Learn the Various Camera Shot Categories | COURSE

This lesson is basically about camera shots and can be useful for YouTuber beginners. This is part 2 of a lesson, production management and direction, way back in my teaching years at the University of San Jose Recoletos Mass Comm class.
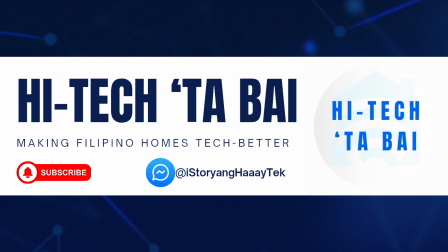(0:17)
Let's start. Una sa lahat, mag-subscribe muna kayo sa aking channel para suportahan ito.
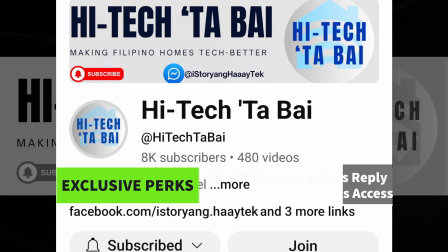(0:24)
You may also join this channel as a member to avail of exclusive perks like priority in comments
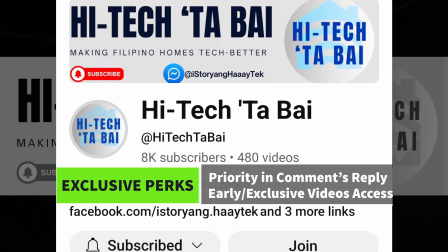(0:30)
reply and early access or exclusive access to some videos for members only.
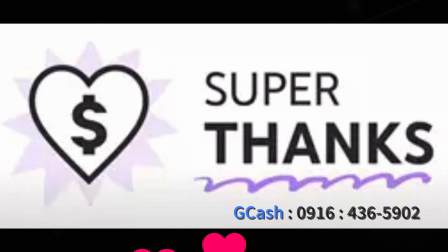(0:35)
You can also help fund some projects here by sharing super thanks.
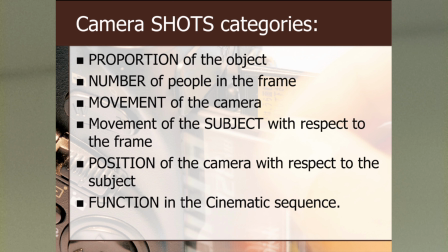(0:40)
Wow. Camera shots are categorized according to this list. I'm going to discuss each one of these in the next slides.
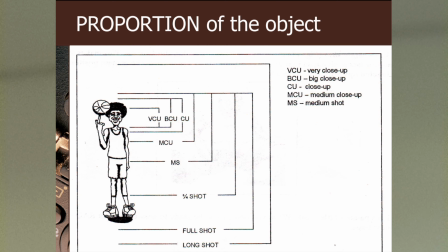(0:49)
When you say proportion of the object, it refers to how small and how big and which part of the subject is going to be captured in the frame. With respect to a person, long shot covers the foreground and background of the subject.
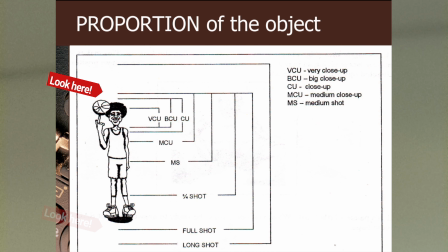(1:04)
Full shot only covers from head to foot with a headroom and a space in front of the subject.
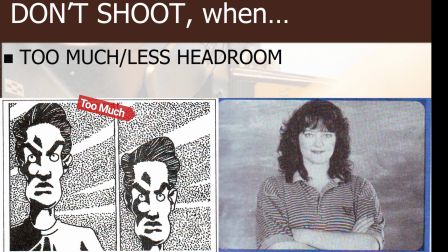(1:10)
A headroom, by the way, is the space from the head to the edge of the frame. Headroom indicates there's a space above the subject which is not shown on the frame.
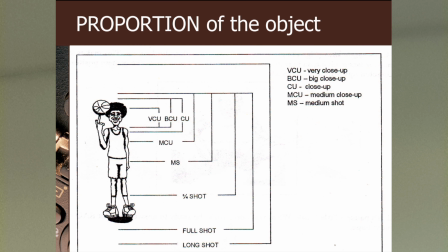(1:19)
There's such thing as 3/4 shot, and that is from the knee of a person up to his head with a headroom.
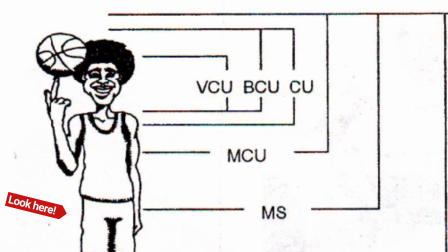(1:26)
MS is medium shot or from the waistline up to the head and again with a headroom.
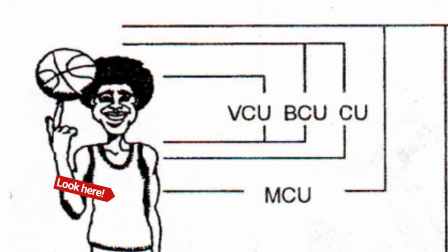(1:31)
Then there's MCU or medium close-up or the bust shot with a headroom.
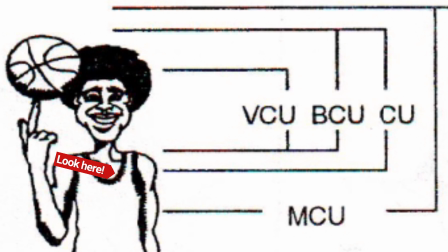(1:37)
CU or close-up is from below the shoulder but with a lesser headroom.
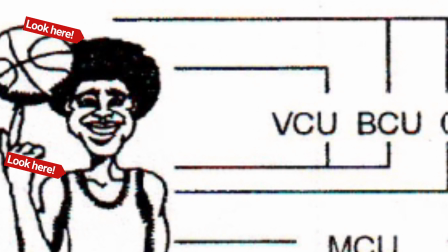(1:41)
BCU or big close-up is from the shoulder and just above the head or it is a little tighter close-up shot.
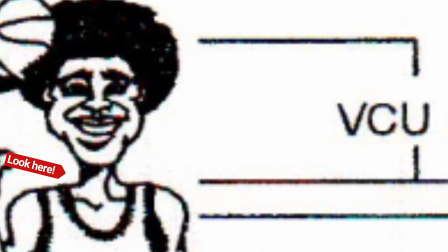(1:48)
VCU or very close-up shot from the shoulder to the forehead or hairline. Bald people have better look with this shot than showing their entire head.
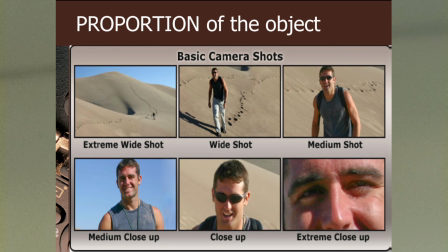(1:58)
Here's an actual shot showing various proportions of a man's body. EWS or extreme wide shot is also known as ELS or extreme long shot.
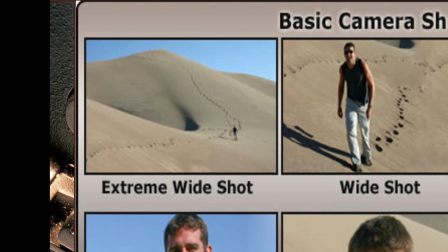(2:08)
It's mainly used to establish the location of the subject. By just looking at the first image, we can tell the man is in the middle of a desert.
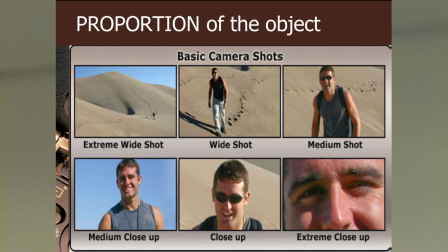(2:17)
Then we have the WS or wide shot or long shot, medium close-up, and extreme close-up, which is more tighter than a VCU or very close-up shot.
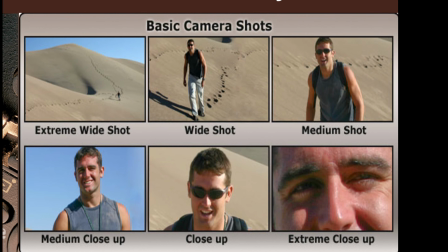(2:29)
The shot doesn't only cut the head but also the chin.
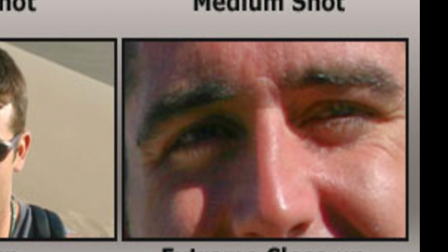(2:33)
ECU is also known as nostril shot because the nose is inadvertently emphasized.
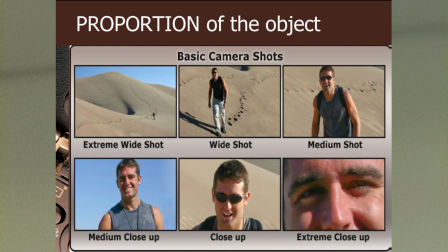(2:39)
The purpose of ECU is to capture the emotion of the subject during emotional moments.
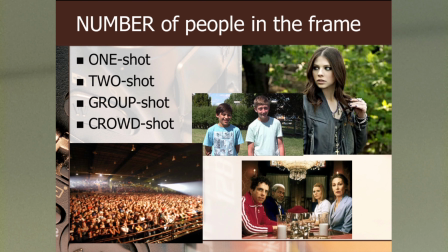(2:45)
Next category of camera shots, number of people in the frame. One shot is also single shot or only one person in the frame. We have two shot, group shot that includes 3 or a few more people. Larger than that is already a crowd that requires a long shot or extreme wide shot.
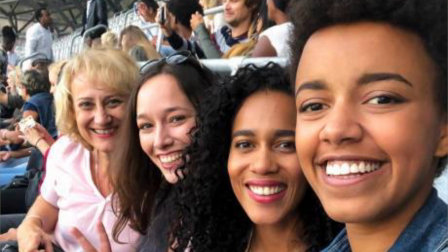(3:03)
Nowadays, we can shoot single, double, or group shot and a selfie shot.
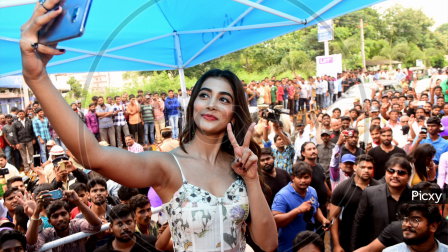(3:08)
But it's impossible to do a selfie on a crowd unless you make a selfie with the crowd as your background.
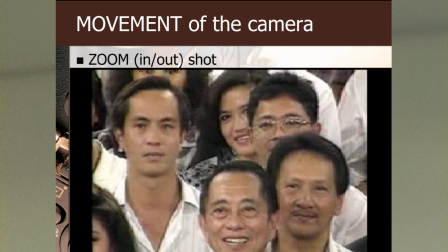(3:14)
Next category, movement of the camera. First, we have zoom in or out, which is very familiar to us.
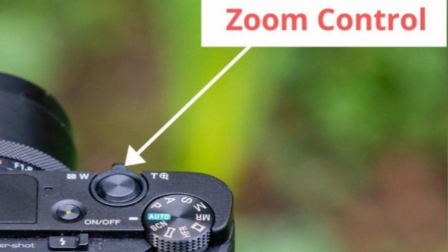(3:21)
Zoom shot is done by adjusting the zoom lens of the camera by pressing or adjusting W or T in the control.
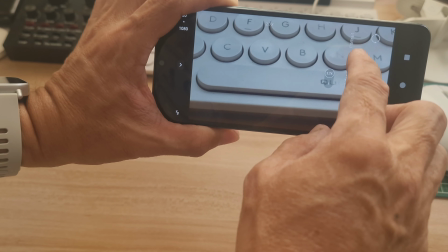(3:27)
W is for wide and T is for tight. On our camera phone, we have zoom slider on the screen or we can set the volume control for zoom.
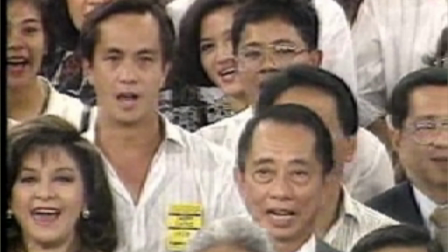(3:36)
Zoom shots are time-consuming and it's the reason why zoom in and out shot is seldom used in the news.
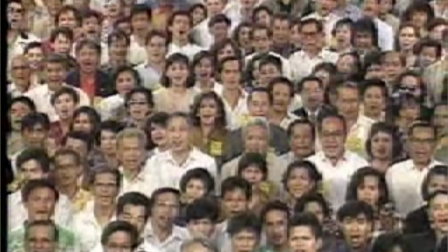(3:42)
Instead, news cameraman prefers cut-to-cut shots like from long shot, then cut to close-up shot.
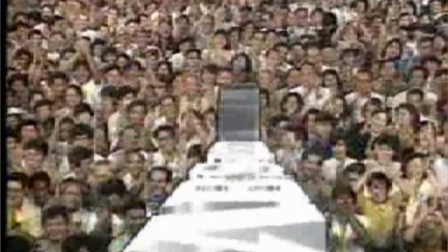(3:49)
Zoom shots are usually used in dramatic scenes, especially in movies. Panoramic or panning shot, pan left or right.
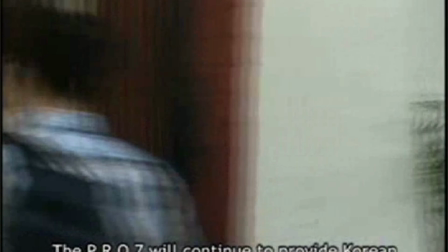(3:57)
Panning shots are often abused by amateur videographers thinking it's nice to look at on video recordings.